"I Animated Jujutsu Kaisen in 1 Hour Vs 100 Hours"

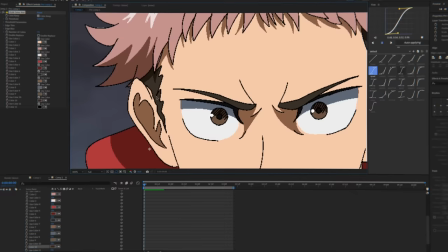695s
Next, I used the OLM color key plugin on the characters to isolate all the colors except for black,
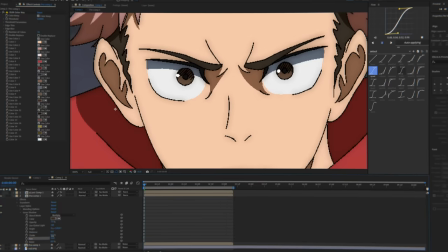700s
because that's the line art's color. thanks to that i was able to add an inner shadow layer style to give the characters more depth since this whole scene is set at night i applied lumetri
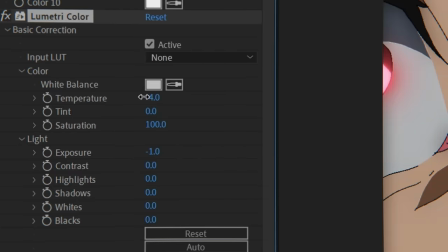708s
color to the characters and tilted the temperature to a cooler blue tone i also dropped the exposure a bit because well it's night and
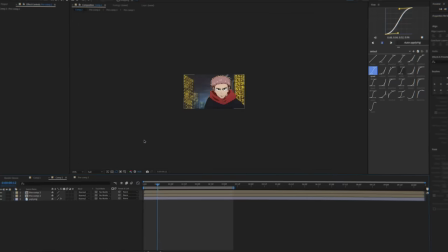715s
i wanted the lighting to feel more natural i then added a yellowish rim light around the characters to better blend them with the lighting of the scene one thing
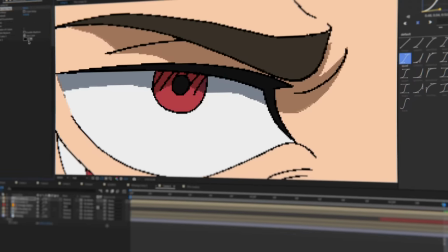721s
i did this time around that i thought was pretty cool was selecting the color of their eyes with olm color key
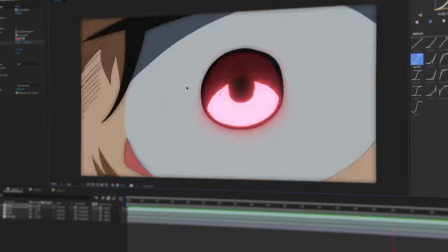726s
and adding a glow effect This small little addition added so much to the overall look of the scenes,
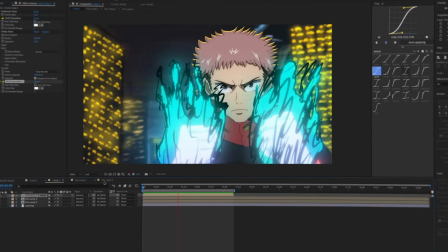731s
and I think that it looks phenomenal. For the finishing touch, I added a glow effect to Yuji's cursed energy and Sukuna's fire, making the composition look even more intense.
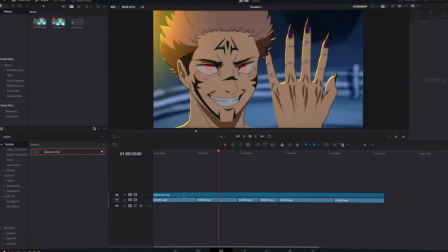739s
Finally, I imported everything into DaVinci Resolve for color correction to make the color stand out a bit more and to make everything more consistent, then added some camera shakes when they were needed.
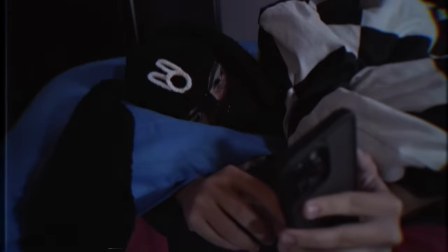748s
And just like that, after all the procrastination, lack of discipline, and unnecessary added stress in the last couple of days, this project is now finished. self-sabotage aside i'm really proud of how this project came out i've always had this issue where i'm handed a due date and i do everything at the
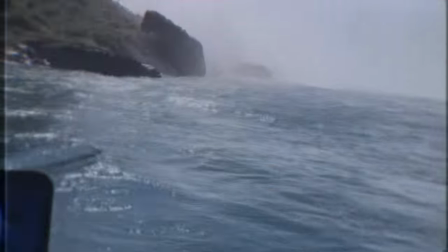763s
very very end and that really came out during this project you know i thought that i had overcome that but i guess not so i just gotta lock in even more
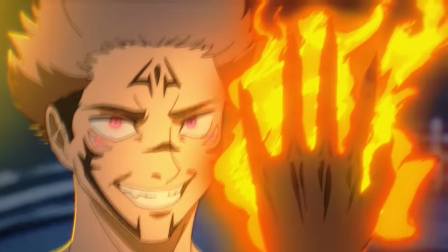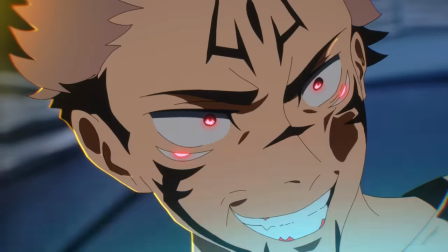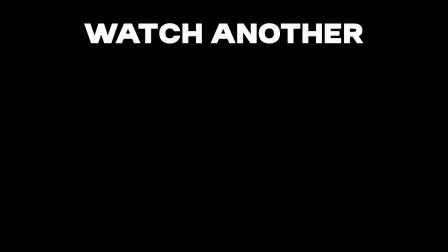784s crazy that's your heart nigga